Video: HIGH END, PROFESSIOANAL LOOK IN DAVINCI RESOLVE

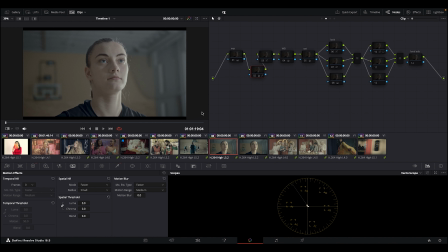[0:15]
Okay, welcome back to my YouTube channel, my people. Today, I will go over how I was able to create this look from this to this.
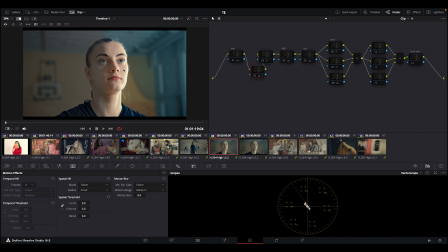[0:28]
This is like more of a cinematic kind of look with soft highlights and soft shadows.
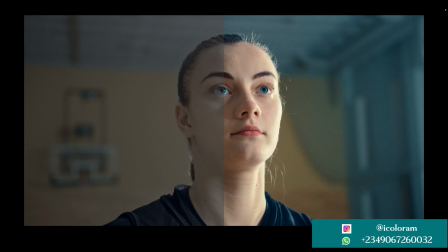[0:35]
So I'll go over it and you walk with me through it,
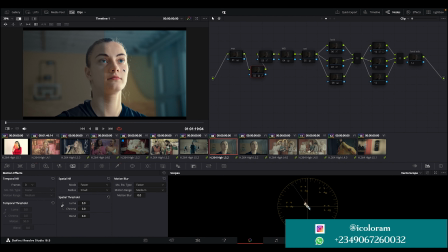[0:41]
and yep, we see how far we go. So let me take this out.
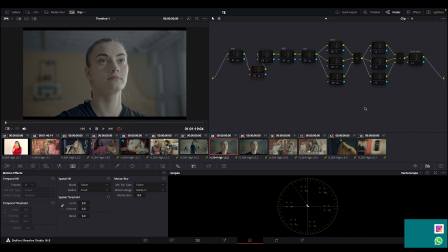[0:49]
The I actually put all these clips inside a group, so I sandwich it more like I did my first color space transform here, and the second.
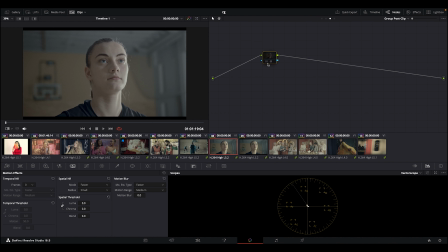[1:04]
This is in the pre clip. The second one was in the post clip, and then I have my timeline where I did some stuffs that should like go with all the images because I'm trying to keep a balance,
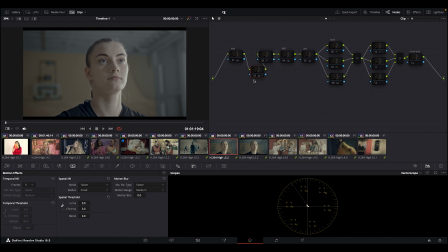[1:20]
and then the main work was done inside of the clip.
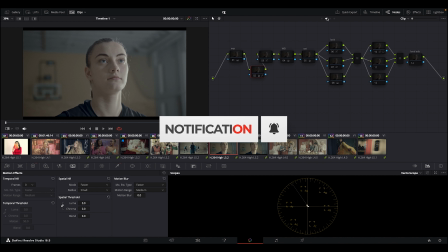[1:25]
So now let me take you through it so you can see how I was able to create this look, and probably you can try it yourself.
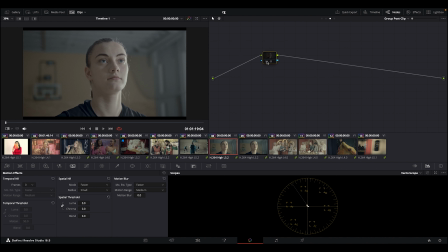[1:33]
So yeah, I'm going to put this on, and then we're back to Rec 709. We have our image popping already, and basically what do I want, or what do we want to do? I've looked at the image, and okay, first things first, this is my contrast.
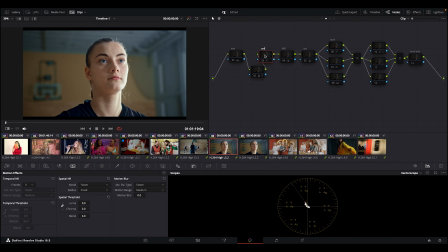[1:50]
I don't know why the name clean is off,
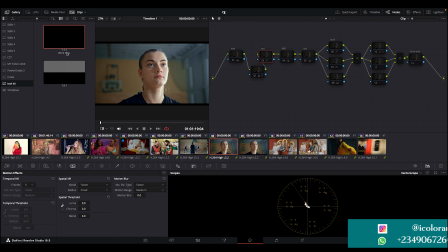[1:53]
because I actually have here in my own personal toolkit things I used to work. This is my workflow. This is my workflow here.
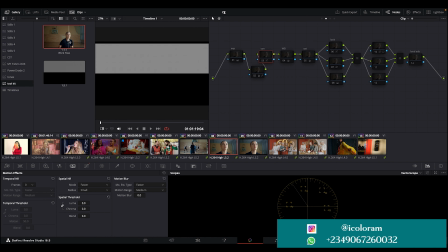[2:02]
So this is what I basically use when I want to start my grading.
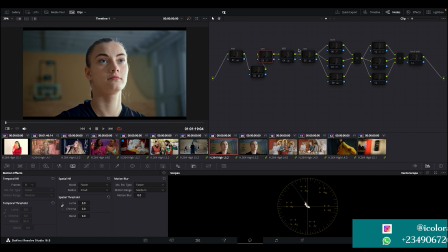[2:07]
So let me take this back. I worked on the shadows and the highlights.
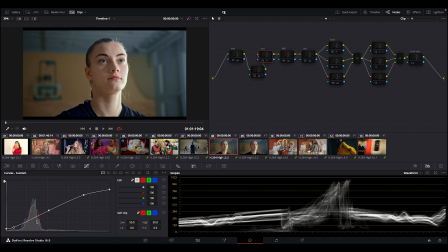[2:13]
So let me put my waveform back. You can see is a gentle highlights and shadows. You can see that I didn't really crush the shadows much. So after this, let me put this on.
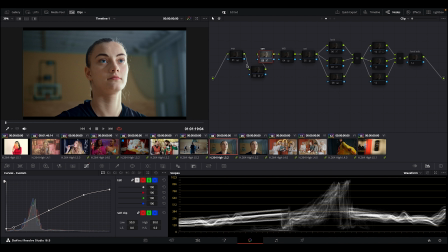[2:29]
You can notice the slight difference. It's not that much, it's very subtle. And I did my exposure here. My exposure, I used the linear method also, because I needed to look as real as if it was being controlled from the camera.
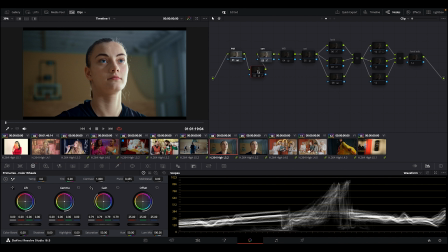[2:46]
So I just brought down my gain, and here what I did was to use my qualifier. I could have actually used the HDR tool here if I wanted to, but no,
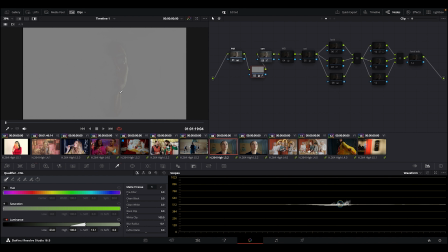[2:58]
I used the qualifier because this was just the side I wanted to get because of the highlights. I think it was blasting too much, so I got this side.
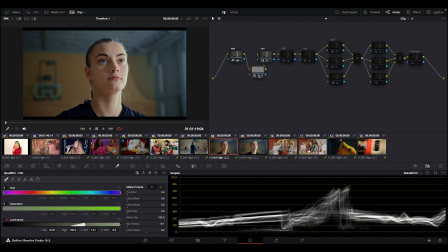[3:08]
Did I take it to linear? No, I just left it normal, and I brought down the gain just to control the highlights here on her face.
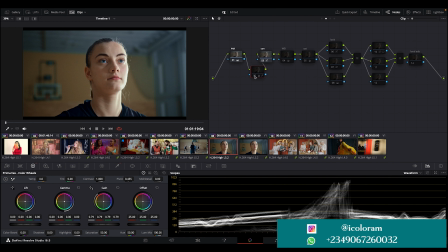[3:19]
So if I take it off, you will notice the highlight here is too harsh, but now it's kind of actually soft.
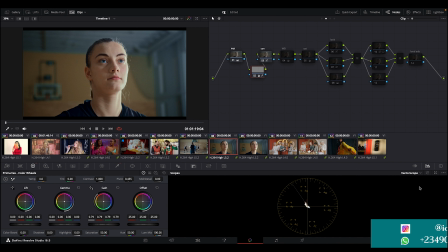[3:27]
Then the next thing I did was my white balance, which was this node 4. I used the linear method still. Let me put this on. You can see the difference, just a little, not too much.
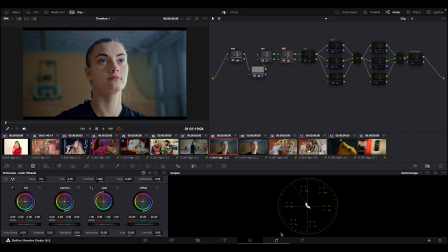[3:44]
I just brought it towards this side, just a little of blue, and everything is sitting pretty well in our vitroscope. You can see everything is sitting pretty well. Next is my saturation.
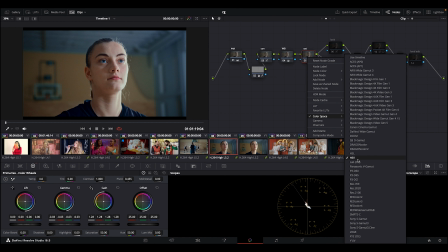[3:57]
I use the same method. You can see HSV. Now this is my own way of working. Does not mean you must have to use my kind of notary structure. You can actually come up with yours, but this one actually makes the work faster for me.
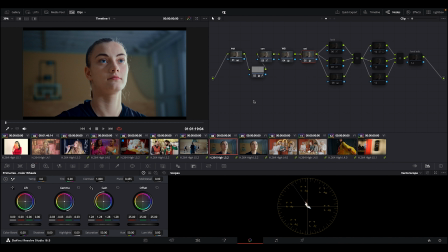[4:14]
I could be working, and any correction I make, I can easily send it to the next clip.
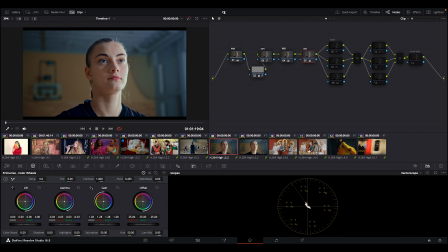[4:20]
Like for example, and I make any correction here because I'm working with a wider shots of this particular image, so I could just come here, maybe click on this and select this image, and all I need to do is to go to color,
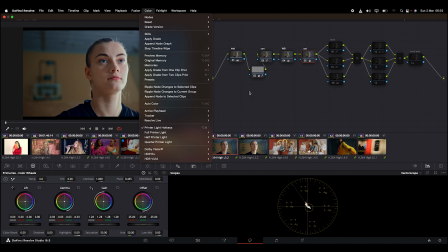[4:34]
and I just ripple no change to selected clip, and it's going to select and it's going to send it to the other clip. So it makes my work fast and easy, so that I can deliver on time. So the next thing here was just a look that I gave it. Kind of, I just came to the
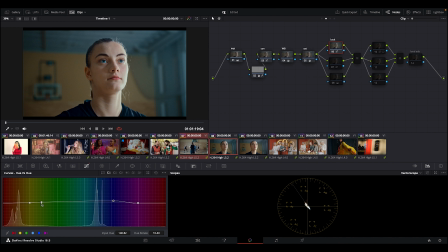[4:54]
hue versus hue, just kind of brought the reds down a little and took my blues up and a little bit of green up. No, nothing much, nothing extra. That was just what I did.
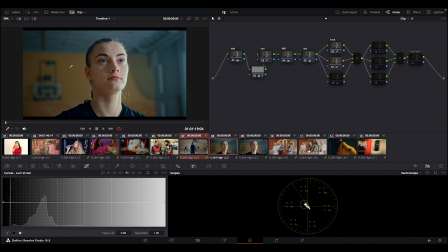[5:08]
Here I worked on the yellows that were behind her, but I made sure that she was still outstanding. No color, um, no color cast or nothing coming in between her and the color behind her. It's just a separation thing.
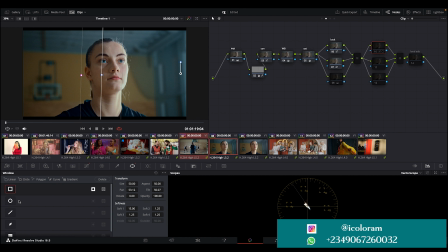[5:25]
Here I created a window tool, and I used the linear window tool, just like a box, to just separate her, let's so that we can know that light is coming from here, and this side is kind of dark,
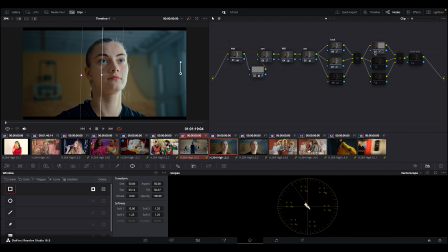[5:40]
just to create that uh focal view for her. So you can see she's now like the main focus. You can actually notice that she is the main focus.
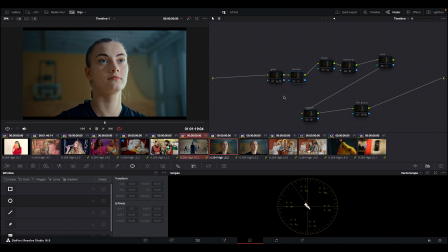[5:54]
The next here is just the basic normal style I use, my own style. Here is my glue. I brought it up a little. I sharpened the image here. I just came to the blur versus blur.
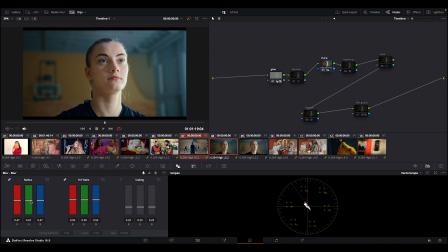[6:13]
I brought it down to like 0.47, and here I used my texture pop. It's an effect you can find inside of the Davinci Resolve. Here is basically the look. I'll come back to that. And then here I used my highlightation also.
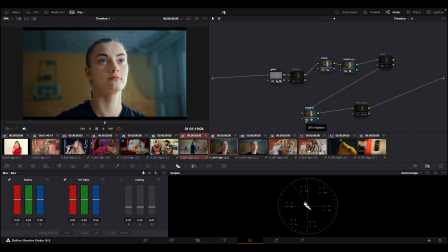[6:30]
Can you see a little of it? It's just subtle, not too much. Here, highlightation is also an effect you can find inside of Davinci. I didn't use much of it. I just came down here and brought it down, like just to minimize the effect.
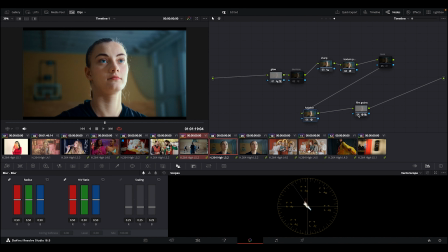[6:49]
And here I use my film grain, kind of, so you can see my film grain is actually nice, and it's helps me pops the image out. And here is my look, so you can see the look, just giving that film type of look.
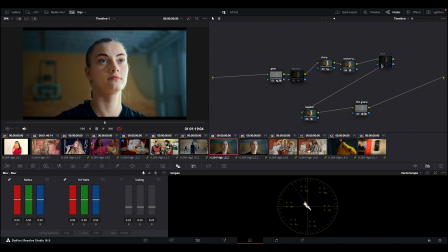[7:05]
I can decide to even pack it somewhere here if I want to, just like this, but I decided to give it this look. And then lastly is my denoise, which I use the denoise tool just to smoothen, because I noticed that there were some little noise like that I needed to clean.
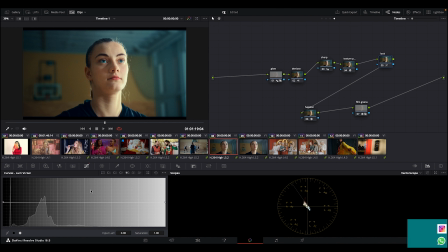[7:24]
And let me go back to the look, just like I explained in my previous video. It's just my basic look, the one I created.
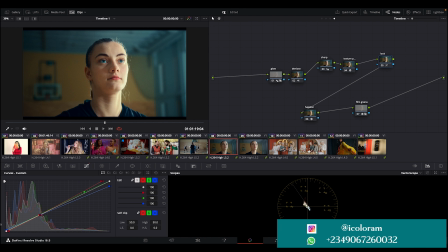[7:31]
I have other videos where the look I created is way different than this, but you can see I had to keep the center point because I don't want to touch her skin or any other thing, so I kept this pretty beautiful.
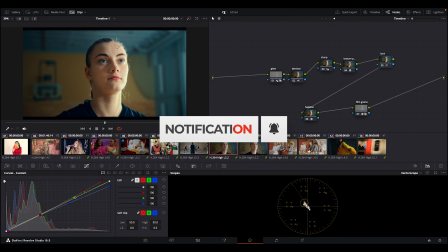[7:48]
So basically this is just the method at which I use to create this particular look.
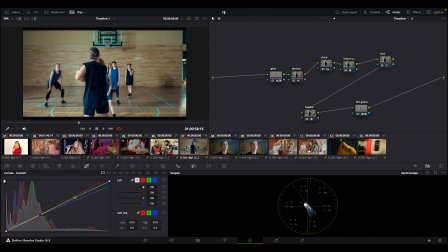[7:55]
And you can, if you notice, I have like a wider shot of this same look.
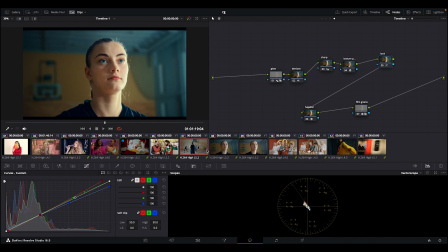[8:00]
So this is the shots. These are two of them sitting side by side. So thank you once more for coming back to my YouTube channel, and don't forget to subscribe to this YouTube channel. Drop me a comment and also like and share the video. Thank you, and I'll see you all in my next class. Bye.